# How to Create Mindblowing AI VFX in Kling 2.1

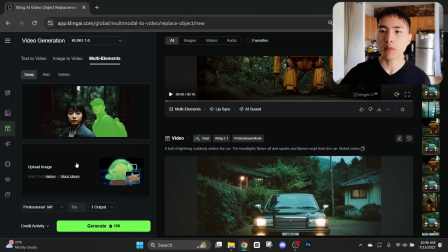And we'll need an upload an image of the character to swap with the man.
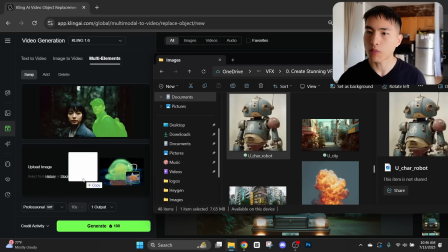So I'll drag in this image of a robot that I want to put in there. Let's upload that.
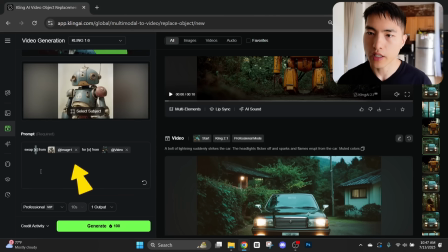Inside the prompt bar, it's got this little template for us. So it says swap X from the image for X from the video. Inside these brackets, we just need to put in the element or the character that we're switching.
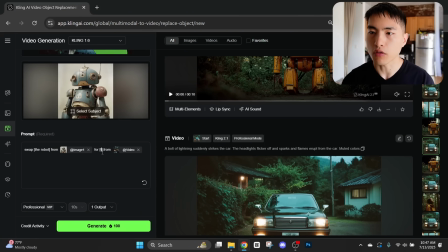So swap the robot from the image of the robot for the man from the video. And that's all we gotta do. Now, once we generate the video, it should have swapped the male character for this robot exactly.
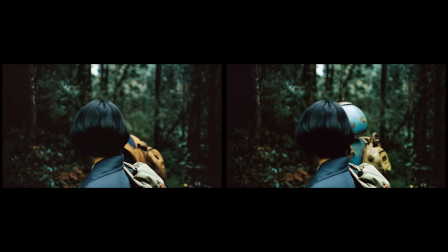This is one of the coolest things you can do using AI. Notice how the robot copies the man's movements and actions exactly.
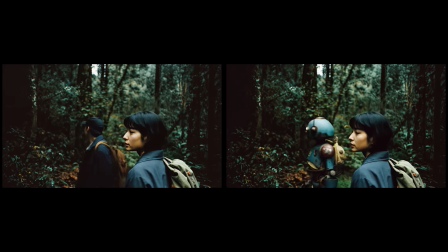We've basically done motion capture on the man and replaced him exactly using our robot character.
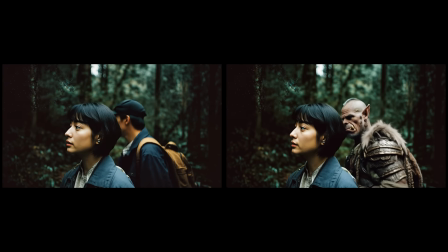You can add in tons of different character types. Here I changed the character to an orc from Warcraft. Besides using the motion capture effect, we can directly just drop in a character into an existing video.
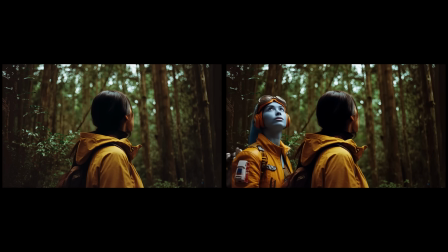This is another great way to introduce your own characters into the videos that otherwise would take a ton of time and effort to animate.
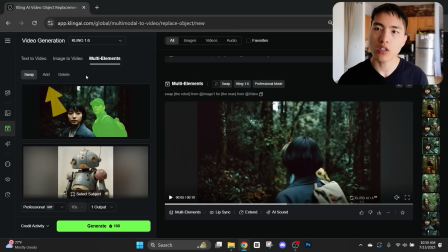So inside multi-elements, if we go to this add button right here,
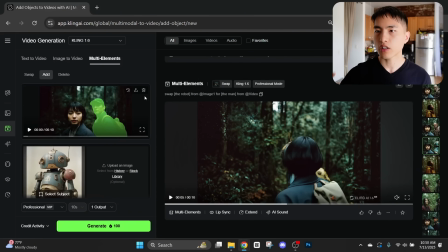we can directly add in additional characters into the original video itself without swapping anyone out. And this time I'll actually go with the video of the woman holding the candle with the flames in her hand that we created earlier.
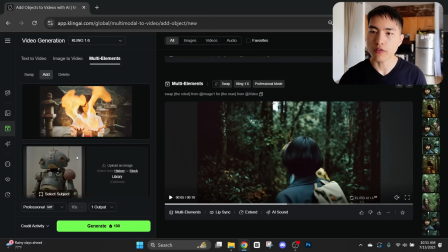Now I've got this picture of the robot just like before. And inside the prompt, it'll have this template for you.
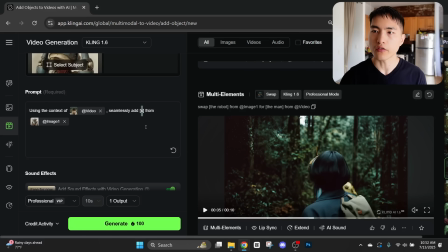Using the context of the video, seamlessly add, let's replace the X in the brackets with the robot from the image. And if we use this visual effect, it'll basically keep the original video the same, except it's also adding our own character into there.
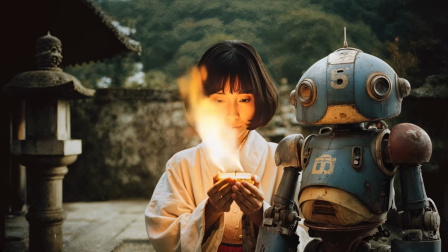Now, you will need to be a little more specific about how the new character is added in.
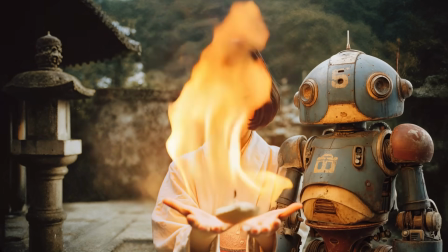In this case, the AI wasn't very smart and put the robot in front of the woman.
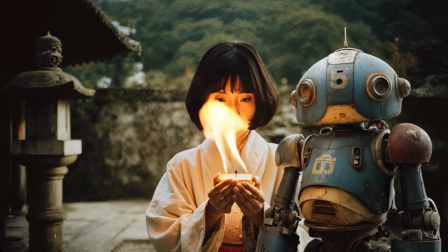That's not really what I wanted, since the main feature of this shot is the woman with the flames in her hand.
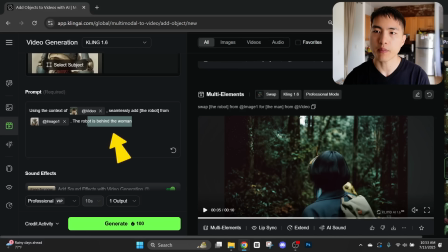So if I run the same exact prompt again, except this time I say, the robot is behind the woman. Now when we go ahead and generate the video, it should put the woman in front so that she's the focus of the shot.
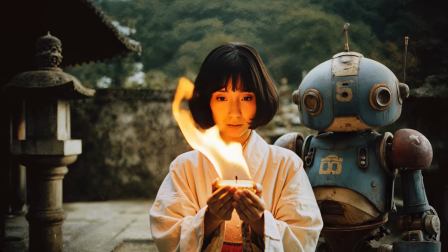This is much closer to what I originally envisioned.
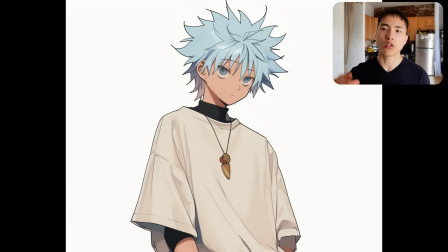I did try mixing different visual styles, so I tried adding in these 2D anime characters into my videos.
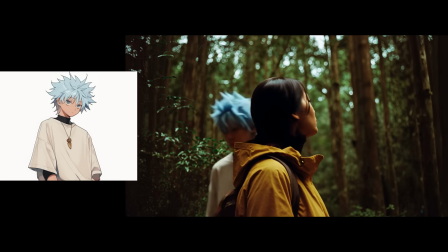Although it looks like when I tried adding a 2D character, it actually turned them into a 3D style. Okay, so now when you go and try this out for yourself, you will run into this issue, which is that the AI isn't smart enough to always make the colors match up.
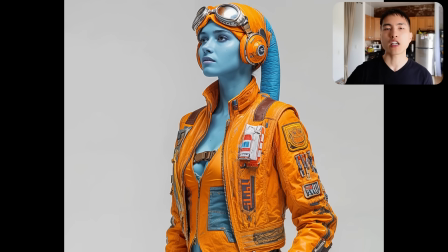So if I have this very bright photo of a character, and I try to add this character into a video that's dimmer with darker,
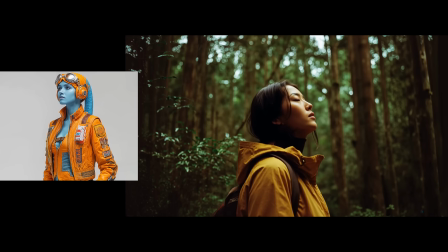more cinematic colors, which is the theme I like. When we add that character in, the AI will actually just adding a very bright,
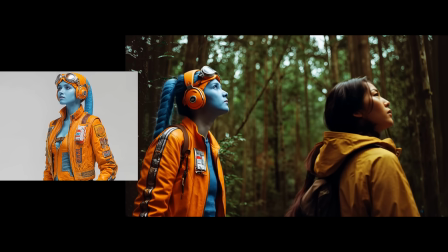saturated looking character, which doesn't actually match the visual aesthetic of the rest of the video.
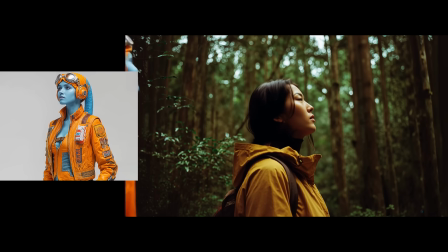The bright orange and blue kind of looks out of place here. So before adding in characters, make sure that the photo of the character you're using has a similar color palette to the video that you're trying to add them into.
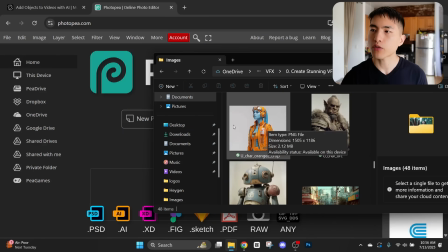So what I'll have to do is actually take this super bright saturated color of my character with the orange, upload them into an image editor.
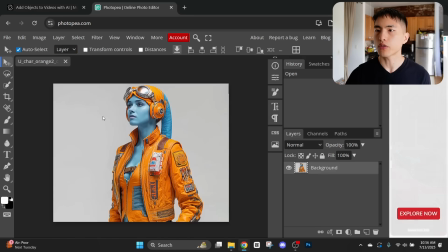I'm showing Photopea here since it's free to use. When we can reduce how bright and saturated these colors are.
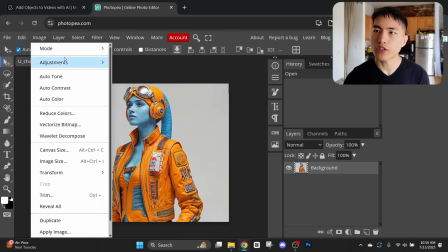So if we go to Image, Adjustments, find the Hue and Saturation.
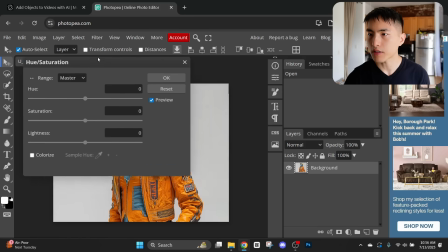Now, let's move this here.
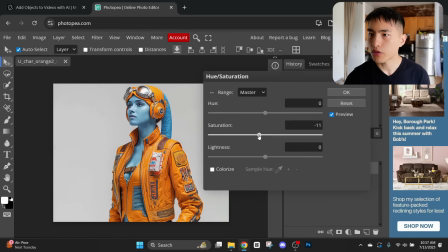And if we reduce the saturation of the photo, see how the colors get a bit more dimmer and muted, which matches the videos that I'm creating.
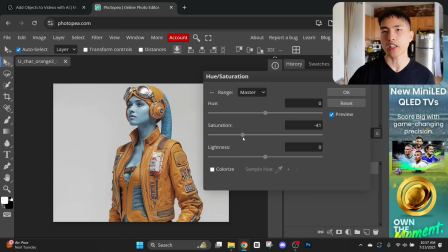Now, if we use this photo of the character and add her into the video using AI,
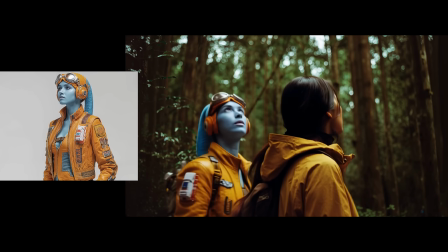we get a much more consistent looking visual style for the character and the video itself.
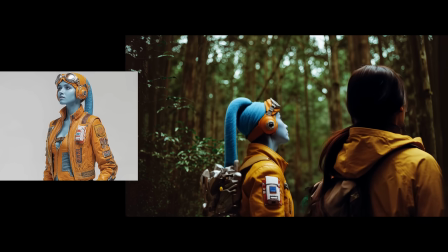This is a pretty common issue that I ran into, and I'm sure you'll run into when you try this.
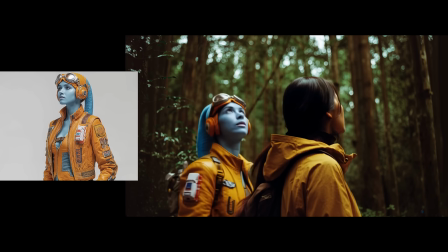So make sure that your character images have a similar color palette as the video you're adding them to. Aside from just characters, we can add in all sorts of different elements using this visual effects tool.
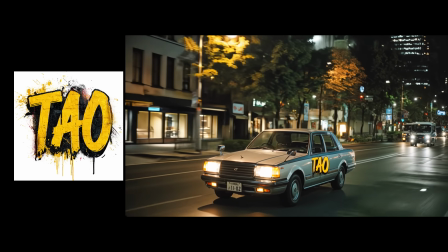I'll show a couple examples where I added a logo with my name on it as a graffiti art piece.
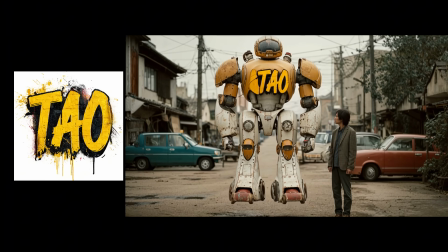You can also add in images of clothing, fashion, things like that. So these visual effects are created using AI, but the image frames that I added the visual effects to were also generated using AI. You might be curious about how I created these images.
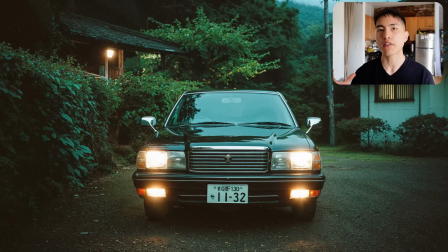The key visual elements I wanted inside these photos is first for them to have this retro visual style about them, where it looks like an old school film.
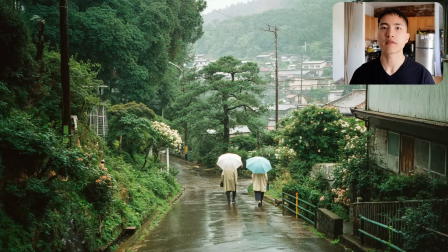And I also wanted the location to be set in Japan. The AI tool I used to create all these photos was Midjourney.
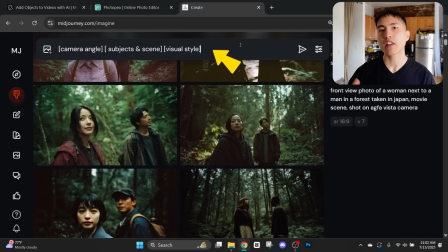And when writing the prompts to create these images, the main things that I considered were the camera angle that we're looking at the shot from, the subjects and characters in the scene, and also the visual style. So for example, I can go with a prompt like front view photo of a woman next to a man in a forest taken in Japan.
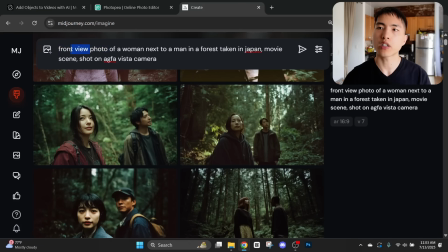The front view will be the camera angle that we're looking at. And the woman next to a man in a forest in Japan is the subjects and location that the scene is in. Now for the visual style, I went with a movie scene shot on Agfa Vista camera. The Agfa Vista camera is what's going to give us a retro old school type of feeling. And below here are what some of the results look like. If you want to learn how to write the absolute best prompts inside Kling to take your AI visual effects to the next level, go watch this guide right here, where I break down the specifics of how to direct your AI camera to capture the exact scene that you want.